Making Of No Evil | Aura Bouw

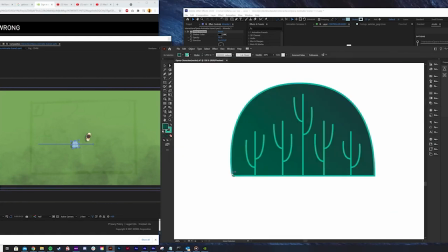The creating of the world was quite an intense progress and we really tried
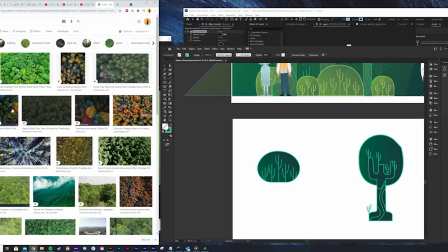to use elements from the story like taking energy from other people, resources from other people and using them for your own good actually we
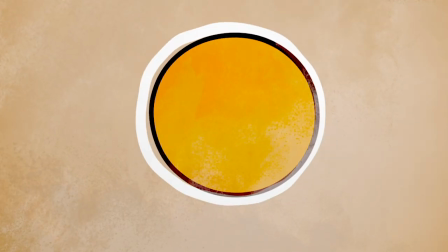really try to reflect this in the landscape so you see in the desert scene for
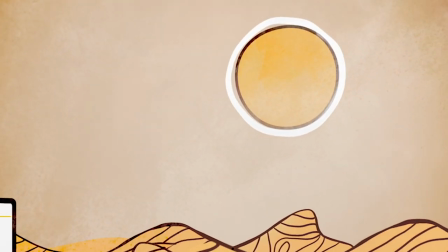example you see all these lines between the scent and it's actually and those are the energy lines that were sucked from the energy so it's so empty and
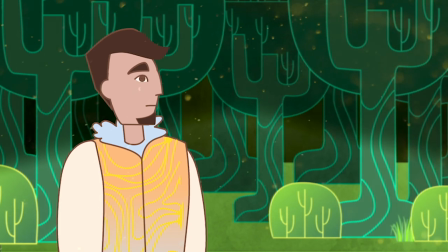dead now and when you look at the forest scene there are those lines,
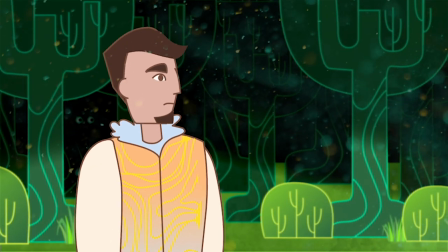they are full of life, full of energy for example.
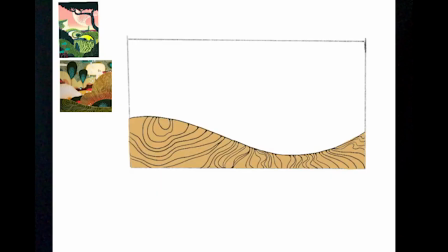So we really try to use these elements of the story in the visual design of the landscape. I created the characters to make them look like the singers,
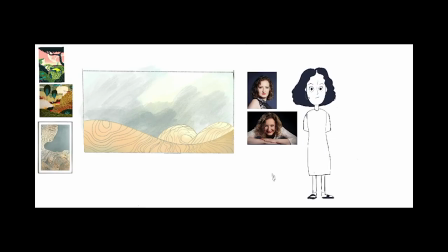because the singers are very diverse in their looks.
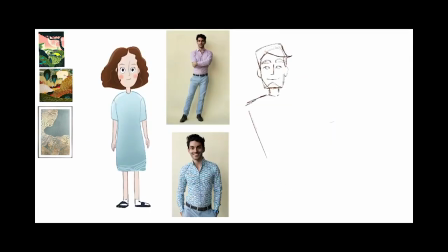And well, I received photos of them from Aura and Marquette,
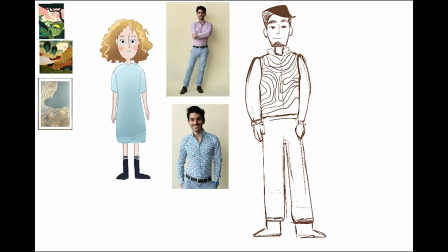and I sketched a lot to make them look and resemble
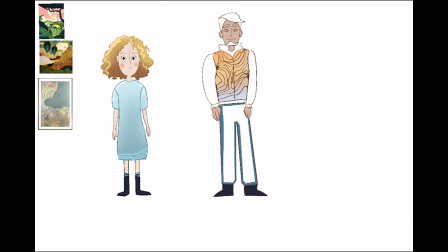the actual singer so it's like a little nice Easter egg
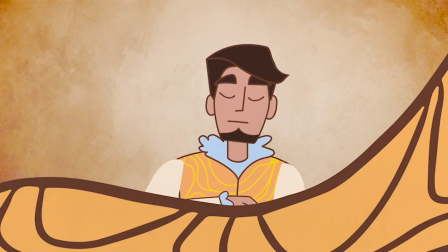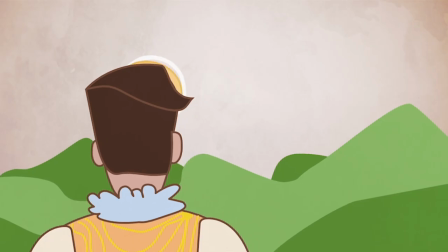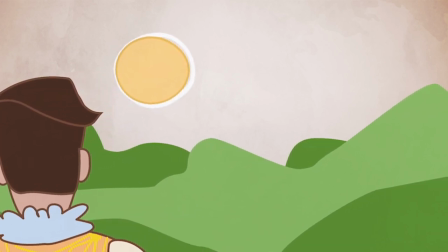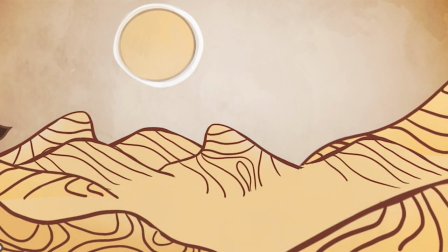I was very happy with the final result and after when we did the last recording with the
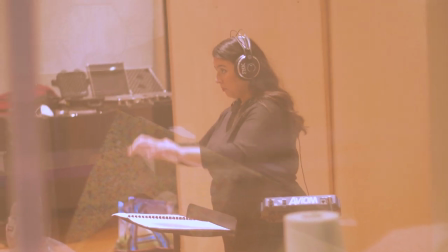singers and we had the final result in our hairs of course not full yet,
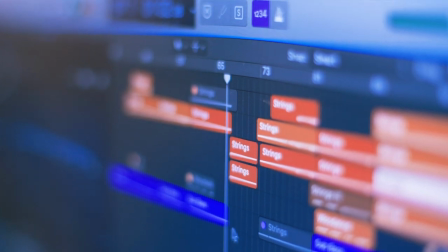but because we had to collect the correct recordings and to make it all one sound. I felt so proud of all of us because we had so many troubles to create this opera and
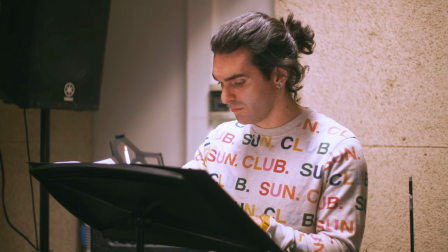it was really hard to create the ensembles and to organize the rehearsals because you know we are in the middle of the pandemic and
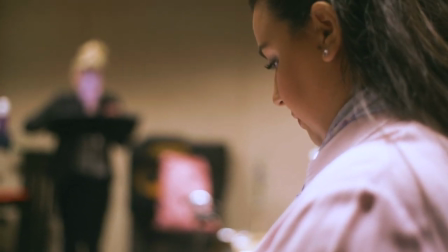it was really difficult to organize everyone to a rehearsal and to keep all the measures and yeah when I had the the final result in my ears I felt really proud. I love working with Arga.
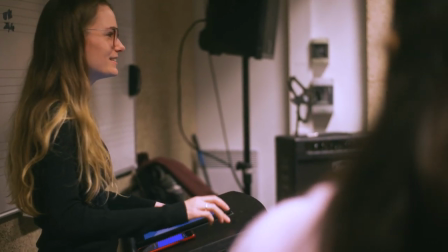It's mostly just been a lot of fun I think at some point we figured out that we both just like things that are kind of different than what
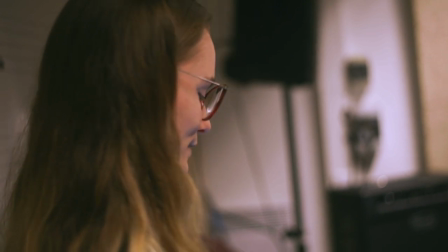we usually do so personally we connected on like a personal level and then we also connected on like the levels of what we wanted to
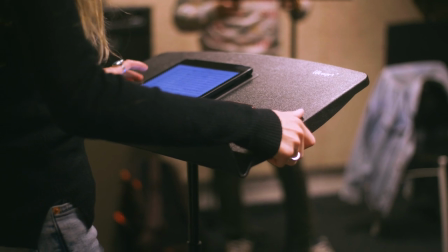make and that kind of thing so it's just it's always just been a lot of fun so when she called me up even we were pretty much i'd finished the script for like the theatrical version of uh of no evil and then she called me up when the pandemic had broken out and she called me up and she was like hey listen you guys i have an idea it's a bit weird but i think you might be really into it and then i was just already on board i was like yes give me all the weird ideas so that's kind of I always feel like that's how we work together it's just very much like a give-and-take I think it's always good to imagine the greatest and biggest project you could ever make and then just narrow it down to what is still doable
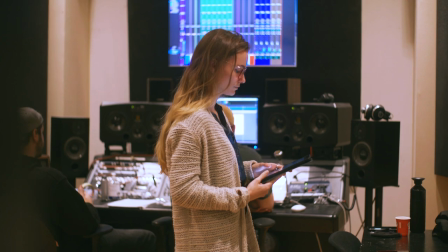in a certain amount of time and I think the most crazy and amazing
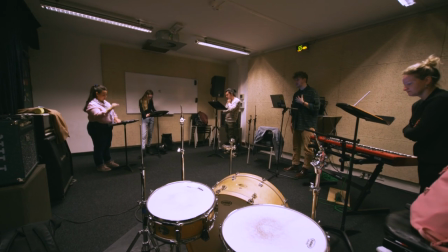thing was that it stayed very big still so it It really is my dream project
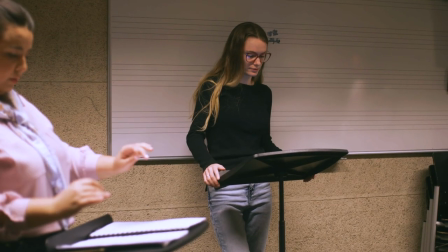and it stayed true to the original idea. I'm so happy that I got to tell this story with so many amazing people working with me and the support of Fontys Ampa. I'm really grateful that my dream of telling the story came true.